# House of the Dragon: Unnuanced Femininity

And when those scenes happen, the show still revels in depicting them, showing a lot of gore,
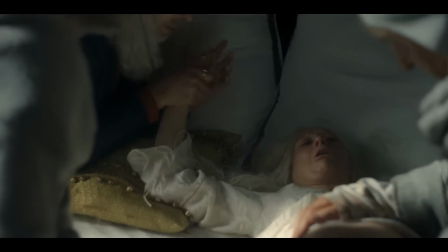3220s
violence, and boobies, such as with the horrific C-section scene in the show's pilot episode.
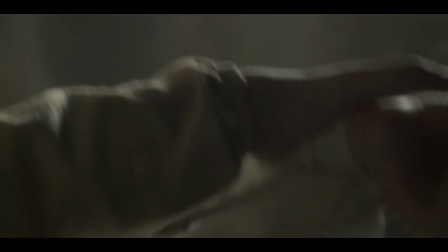3225s
On the one hand, this scene does have a lot of intentionality to it.
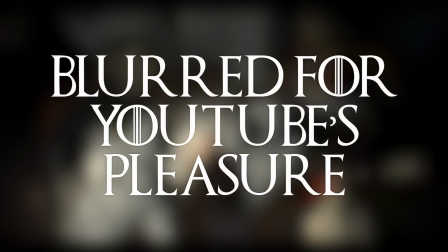3227s
It's an excellent scene to show how Viserys, as the king and a man who chose to have the C-section that would kill his wife in childbirth without gaining his wife's consent about her own body, has greater autonomy over a woman's body than the woman herself does, especially in childbearing that we're dealing with in the United States and around the world today.
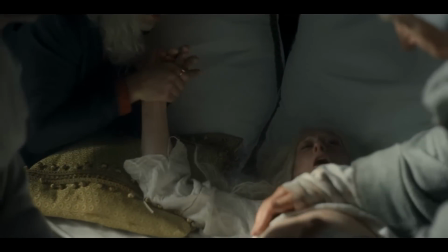3244s
However, at the same time, the scene's visuals also linger upon the event's agony, pain, and blood.
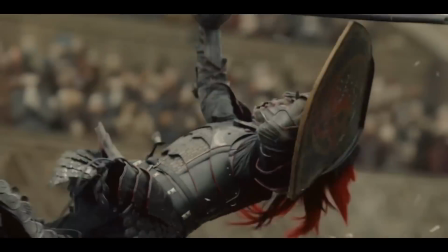3249s
At the same time, the episode's also intercutting it with scenes of knighthood violence, depicting how this C-section scene is yet another element of male violence being enacted upon women.
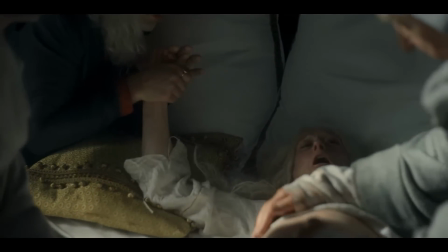3258s
Yet, and how this scene is shot and edited, the woman is still objectified, even segmented by the camera in these moments.
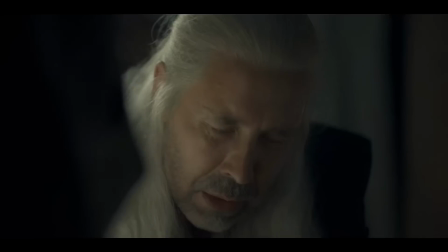3263s
We just get to see body parts for our viewing pleasure rather than seeing her as a whole person, instead of Viserys,
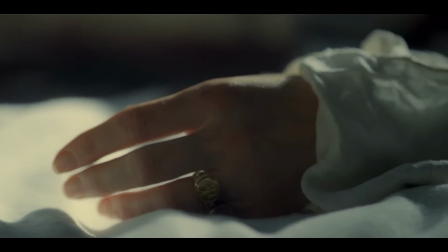3269s
who we get to see in profile throughout the entire scene, seeing his reaction to the horrific violence being done to his wife on his own order. Yet we could even discuss this scene further, because listening to an interview with one of these showrunners, one of the reasons that they juxtaposed this birthing scene with the Knights Tournament was to highlight, in his own words, how women's battlefield was the birthing bed.
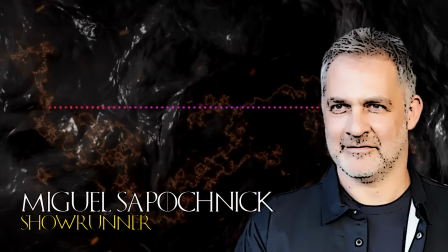3287s
We needed to find a parallel, and it seemed fairly obvious that women give birth.
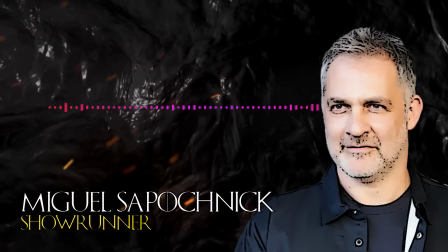3294s
They can do that, men can't, right? So it's part of the cycle of life.
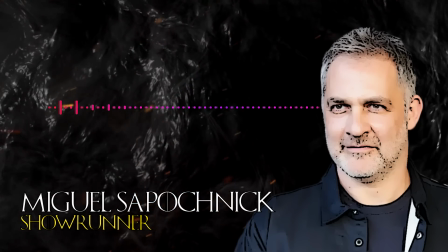3298s
And so in theory, this is going to happen to every woman in this story, which means they are going to be in danger.
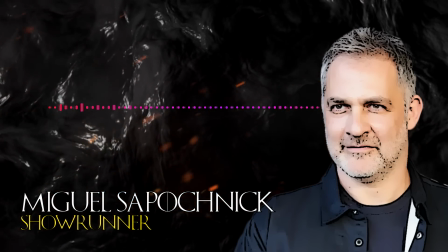3304s
It's probably not dissimilar to a man at some
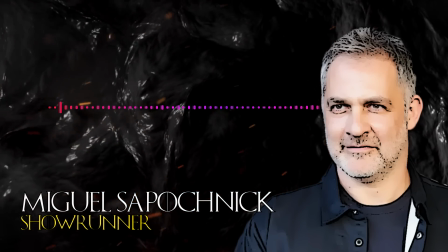3309s
point being in a dangerous situation where they have to fight for their lives in that era.
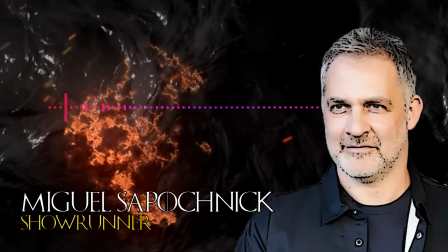3313s
I'm hugely generalizing here, but I'm just trying to kind of find the parallel. And then it became the thing of, okay, and then how are we making the world a better place if we show births?
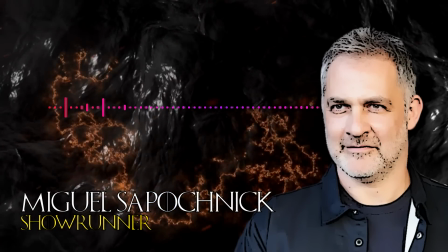3322s
What are we bringing to the table?
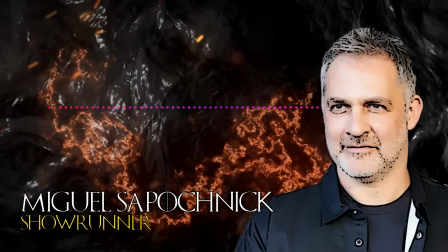3324s
And that's, I think, where both the parallel from the female perspective that it is the battleground came about,
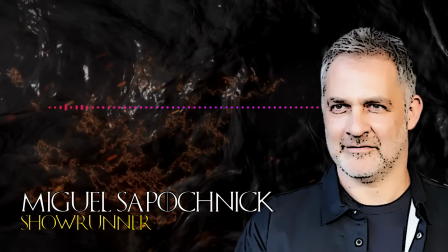3332s
but also the thematics of we need each birth to be different, because if they're the same thing,
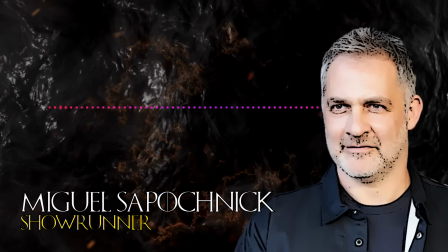3338s
then that's all we're doing is repeating ourselves. The first one's interesting, everything else becomes boring. To a degree, I get the idea of what this scene is juxtaposing, that they wish to display men's and women's places within this Westerosian world. Yet this intention somewhat essentializes women in this way. In Game of Thrones, while we did get to see many stories of women struggling to be seen as just as worthy as men around them, there were still many strong women within the series, and many that didn't fit into the simple molds of where women were supposed to be placed. Again, we stand Brienne of Tarth here. Yet in House of the Dragon, we don't really have those characters.
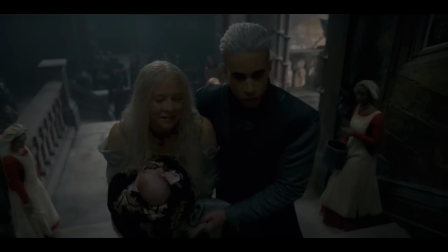3373s
Pretty much every woman in the show is a mother, or expected to be a mother, and even die and suffer around motherhood.
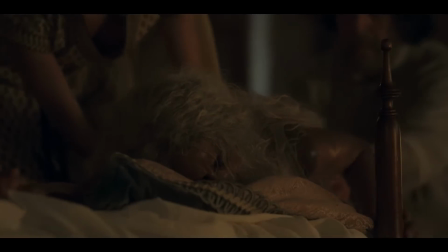3381s
As a result,
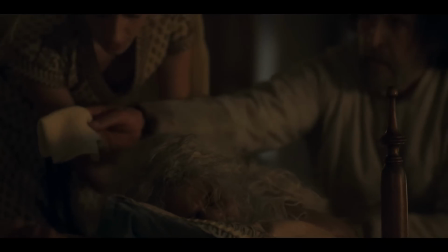3382s
it highlights women simply as fighting to be seen as worthy only within the purview of where women are supposed to be situated in this world.
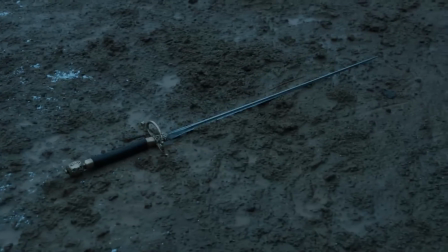3390s
We don't get to see a Arya or Brienne of Tarth in this series,
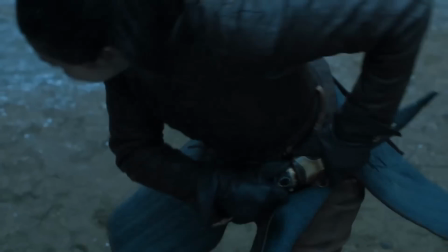3394s
women who don't fit into the mold for women, even if they have to struggle to be perceived that way.
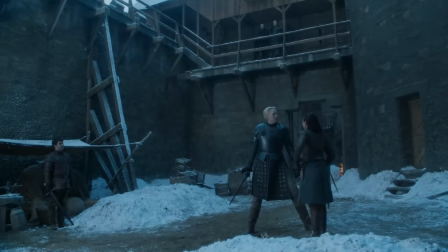3400s
And there certainly would have been women around this time who would not have fit into these very rigid roles for women.
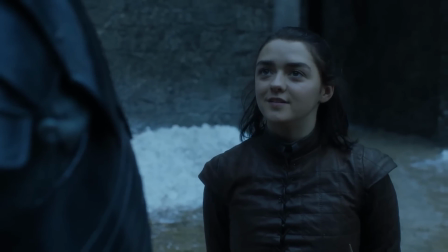3407s
It ultimately feels like a backpedal in terms of some of the depiction of women when compared to Game of Thrones.
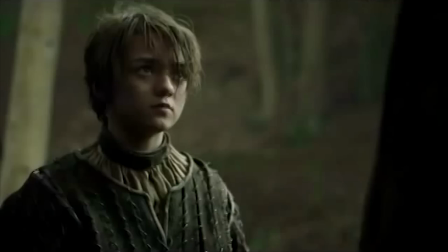3412s So you're a highborn then, you're a lady? No, I mean, yes.
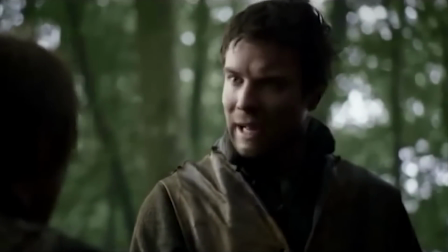3416s My mother was a lady, and my sister, but you were a lord's daughter and you lived in a castle and But all that about cocks, I should never have said.
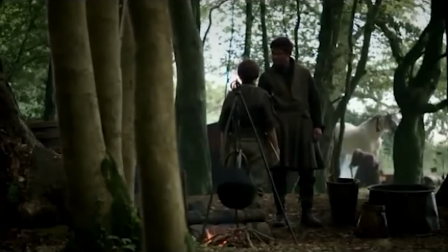3424s And I've been pissing in front of you and everything. I should be calling you milady.
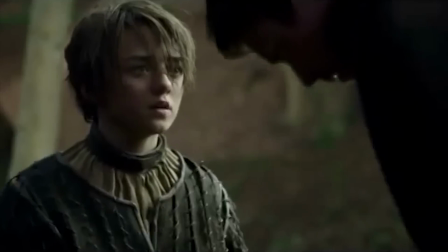3429s Do not call me milady. As milady commands. Well, that was unladylike.
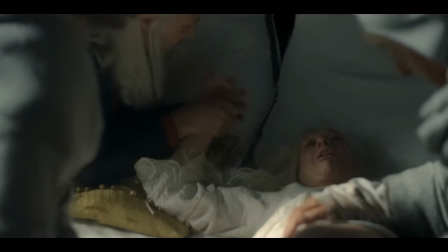3436s
So it feels weird to say that you intended to show that this was the woman's battlefield in an earnest way, rather than the tragedy of how both men and women are essentialized.
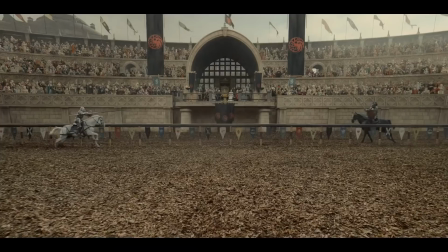3444s
Women being simply mothers and vessels for heirs, and men being seen as hyper-masculine and violent.